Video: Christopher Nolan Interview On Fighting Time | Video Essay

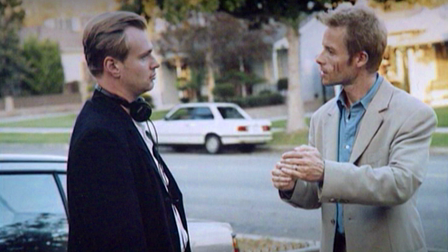4:20 You have to be under the illusion that Leonard Shelby is under for the film to be bearable. It's using the noir framework to make it acceptable for a structure to take place, and that structure takes hold of the audience as they follow Shelby, weaving in and out of his own memories. days.
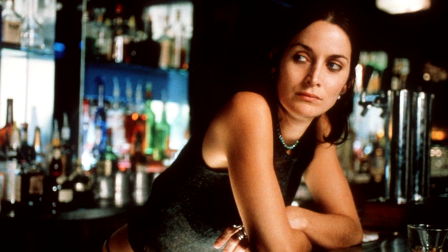4:37 Along with challenging the perspective through time, he also kept familiarity with the trademarks of the genre,
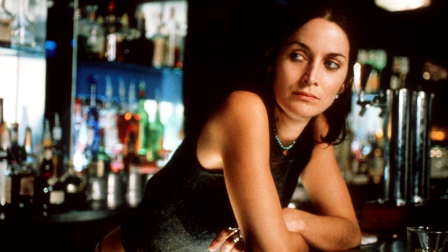4:44 from the femme fatale to the rhythms of character and plot development.
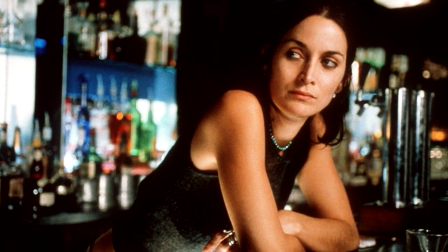4:48 But while using these recognisable traits, it was telling the story backwards that became the eureka moment that Nolan needed,
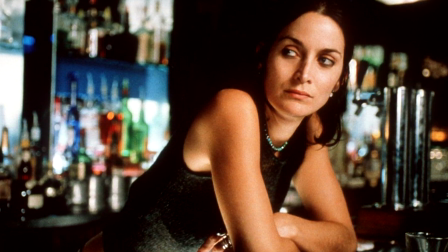4:56 withholding the information from the audience the same way it is withheld from the character.
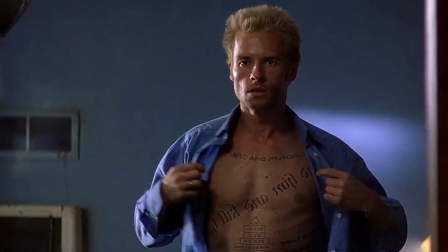5:01 Nolan explains that it was from this moment on that the idea for Memento
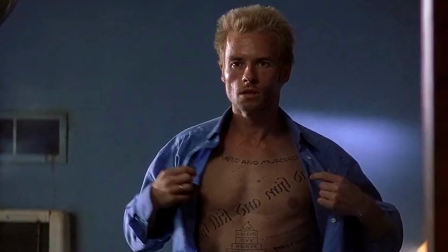5:06 poured out of him as he wrote the script pages in motels in Southern California,
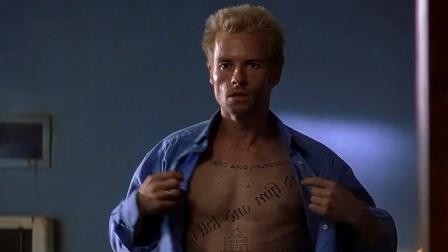5:12 relating to the half of the movie that is in fact set entirely within the confines of a single motel room.
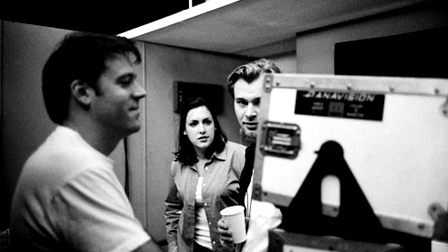5:19 He had completed the script and shown it to Emma Thomas, his wife and producer, who Nolan points out as crucial in giving him a response.
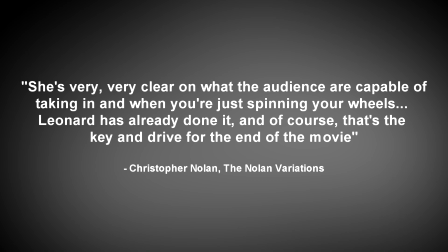5:27 She's very, very clear on what the audience are capable of taking in and when you're just spinning your wheels. Another eureka moment came following this that had Nolan thinking, well, Leonard has already done it and of course, that's the key and drive for the end of the movie.
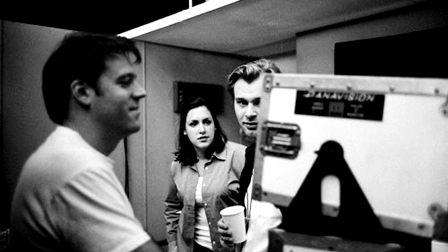5:45 And when filming came along, the film was shot in a variety of locations in the LA area, from a diner in Burbank to a derelict refinery in Long Beach and a courtyard motel with prison-like bars on its entrances.
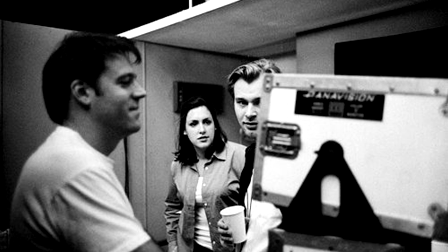6:01 Nolan was in search of gloomy locations to fit his noir story, giving an almost overcast and diffused sensibility. Something that feels like it's operating within the constructs of the character's memory and perceiving of time, with all the elements of the film fitting that tone.
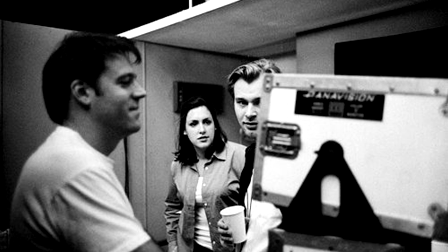6:18 Along with cinematographer Wally Pfister, who Nolan had met at the Sundance Film Festival while showing Following, Nolan had Memento shot on a Panavision Gold 2 camera with anamorphic lenses, a format usually used for epic landscapes rather than claustrophobic thrillers like the film he made.
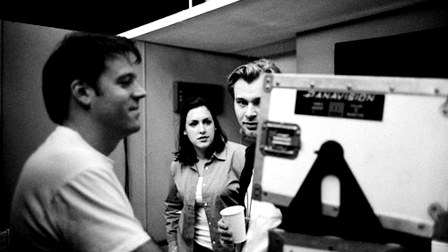6:37 It was almost as if he was setting the frameworks for the bigger films he would make down the line, which would still encapsulate similar themes and usages of time.
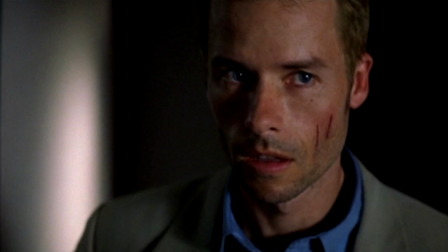6:47 But the main reason this setup was used was for a focus on Guy Pearce's face with a shallow depth of field,
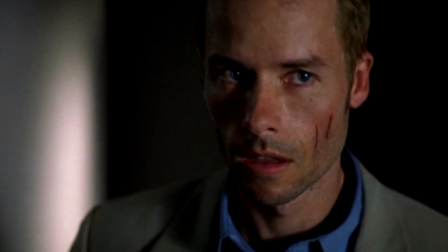6:54 allowing for Nolan to create a physical connection to Leonard Shelby. Creating this intimate feel between the audience and the character was crucial for the director
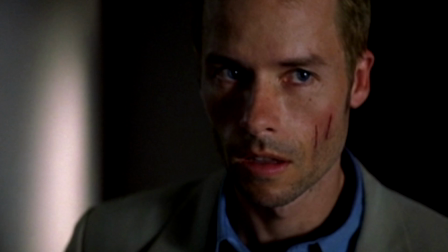7:03 and also a fitting comparison to the film's showcase of time and memory. story. Creating this intimate feel between the audience and the character was crucial for the director
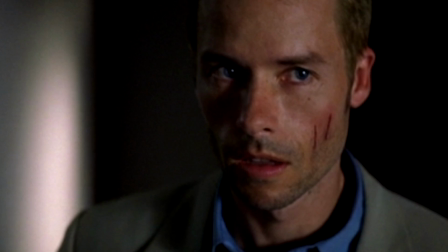7:14 and also a fitting comparison to the film's showcase of time and memory, which he primarily deals with.
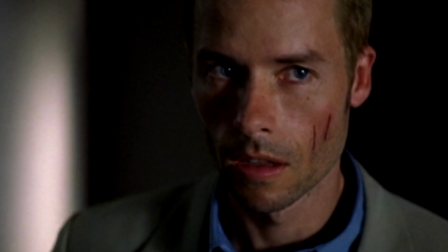7:21 Leonard's sense of memory is only proof that he exists, the one slim reason holding his identity in place.
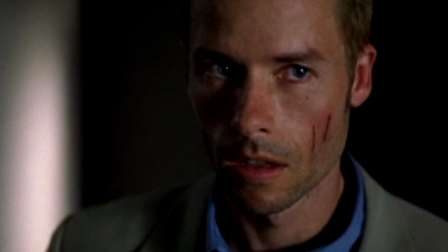7:28 It's a feel of the world that the film presents through his viewpoint and the projector allows the audience to witness
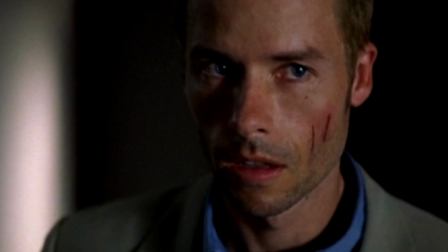7:35 that through a projected period of time and make their own mind up surrounding the events that take place.
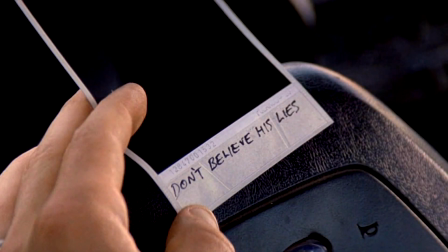7:41 The smaller details in the film and particular scenes only elevate this effect. Each scene begins the same way, with a distinct sound that allows us to identify it, whether it be Leonard putting the clip into the gun or Teddy knocking at the door to the motel.
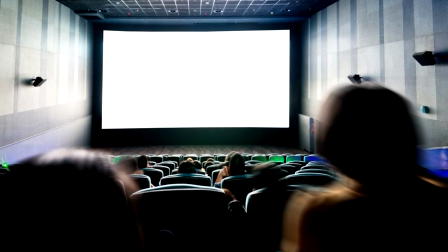7:58 But after Memento's production was complete, it was time for Nolan to screen the film and try and get it on the circuit.
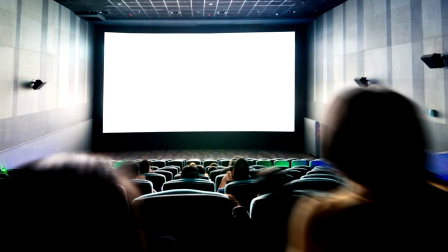8:06 A lot of producers passed on it, but ever so slowly,
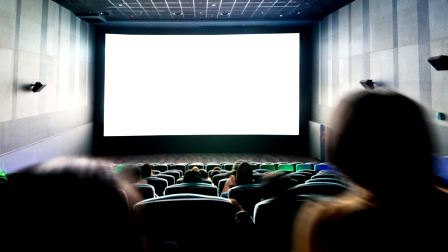8:10 Nolan would get a reaction and after time of building that, the film was eventually picked up.
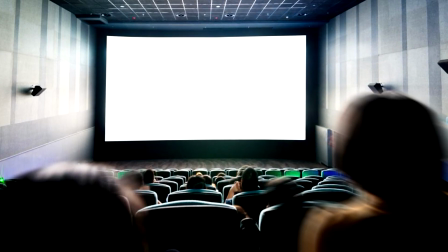8:16 Nolan describes the screenings of the film as himself listening to the rustles and the coughs of viewers in almost silence.